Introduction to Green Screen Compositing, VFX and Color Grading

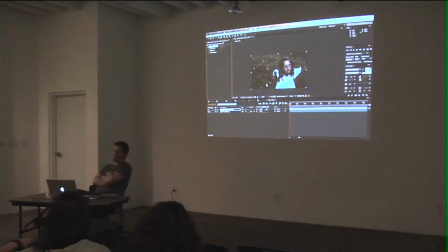(55:09)
The more you have for the actor, the better it's going to be. And like, I mean, the big point that she made was like, the first time we did a lot of these effect shots, we kind of told her generally where to look. Like, oh, it's going to be, it's going to be kind of over there, so just kind of do your eyes like you're looking like that.
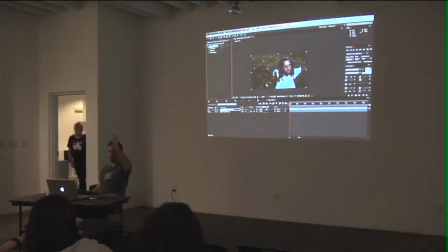(55:25)
And then I had a heck of a time trying to figure out where to place that little light so it was right on her eye line. And the thing that I didn't really consider is like, you can kind of tell in some weird subtle way like where depth-wise people are focusing with their eyes, and that was really hard to gauge.
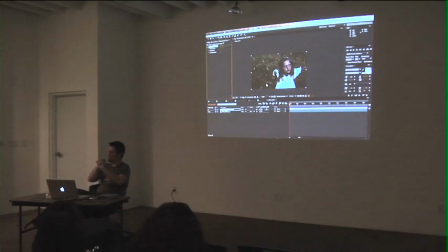(55:44)
You could tell when it was off, but it was really hard to figure out when it was on. It just took a lot of trial and error. And really, this goes back to how long do these shots take. Like, when you're trying to figure this stuff out, it's trial and error, and it takes a long time.
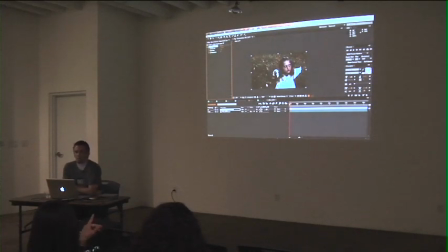(55:58)
I made 3D programs. You use 3D programs? I saw some 3D stuff in there. I personally don't do much 3D. It's kind of another thing that I have to learn, I used, let me pull open some. Like the trees, like going through the trees coming up and stuff, that was really three-dimensional.
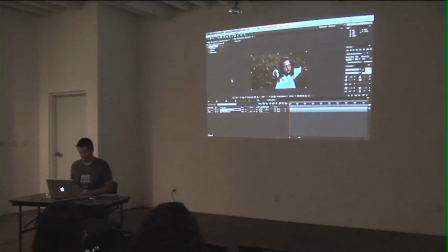(56:17)
So I don't know if you were. What's After Effects? Where's Finder?
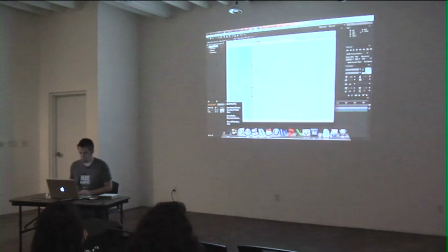(56:22)
Hey, there we go. I have some stills that I can kind of show you. Do you layer the stills and then do it that way? Yeah, they're, so she's asking, this section, breakdown stills.
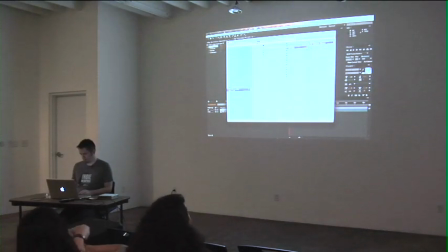(56:38)
We find the shot first real quick. It's this one? Is it the Evolve plugin or something like that? This one, right? I think that's it. Yeah, this shot.
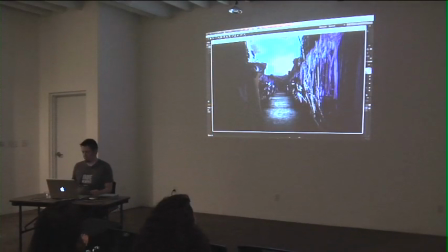(56:50)
So she's asking, these are kind of three-dimensional, or at least in three-dimensional space. And she's asking if I use like a 3D modeling program to do that, kind of like how you do a transformer. I did that in After Effects as well. And these are all actually photographs that we took of all the actual props.
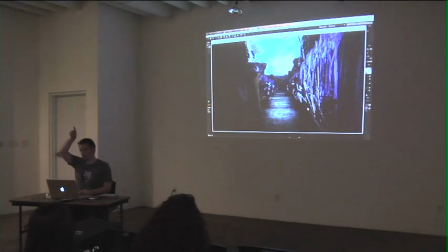(57:06)
And I went through every single photograph and I trimmed, the object out of the background so it was transparent. And these are all actually two-dimensional inside the computer, but I have them angled towards the camera in such a way that you can't tell.
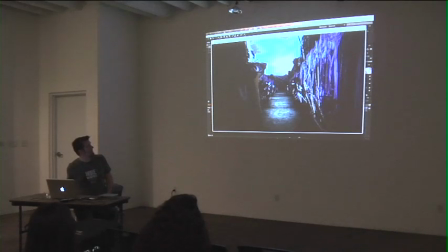(57:22)
So, and same thing with these walls. These walls are actually just they're like cards. And I have all the cards just stacked end on end and receding into distance in a way that you don't necessarily notice that they're actually flat. I mean, the ground took some work too.
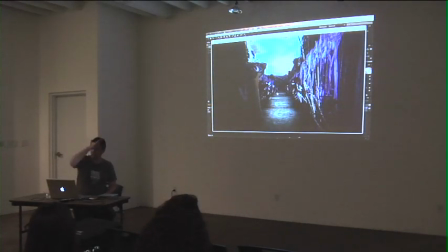(57:37)
You can kind of see I got some seams here, but I figured that might be dips and peaks and stuff like that. But yeah, everything in here is basically two-dimensional that I've kind of tricked the camera with. You can kind of see how the shot comes together.
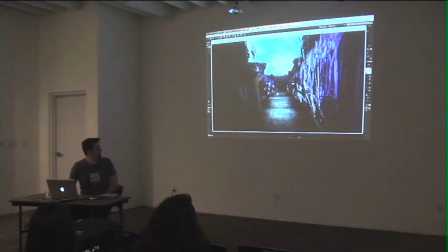(57:54)
These little dark edges are only there because without them, you can kind of see, like right here especially, where the two-dimensional objects intersect. There's kind of these hard edges. Yeah, you can see right here, there's a hard edge where one two-dimensional object intersects another two-dimensional object and they just clip each other.
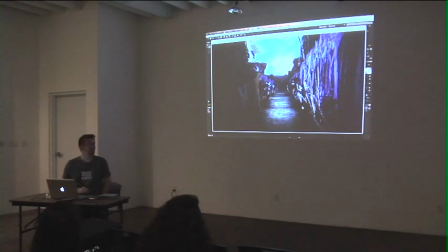(58:14)
So I made it dark so you couldn't tell. Yeah. Yeah. There's a little bit of sleight of hand in some of this stuff. I mean, in this, this is a little independent short film, so it's not going to be, the greatest Michael Bay effects on the planet, but
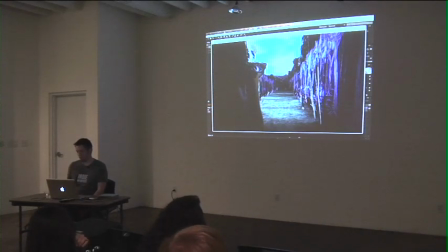(58:34)
you learn to use what you got. Now here, you can really see here where these objects are intersecting and see they're kind of peeking up through here. And on this side too. What's your best way of because the render time is crazy, have you found any good tricks to Render overnight.
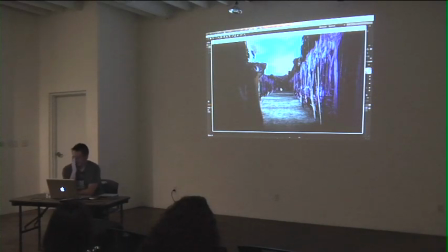(58:52)
Well, other than that, while Yeah. you're doing stuff, just playing it while you're trying to get the timing of everything right.
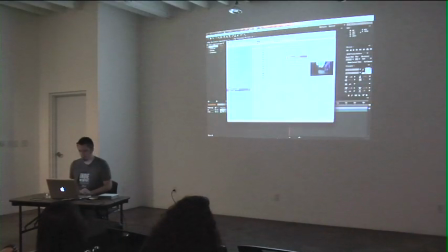(59:01)
It's a pain in the butt. So she's asking, so if I want to preview what this, hey, what's going on?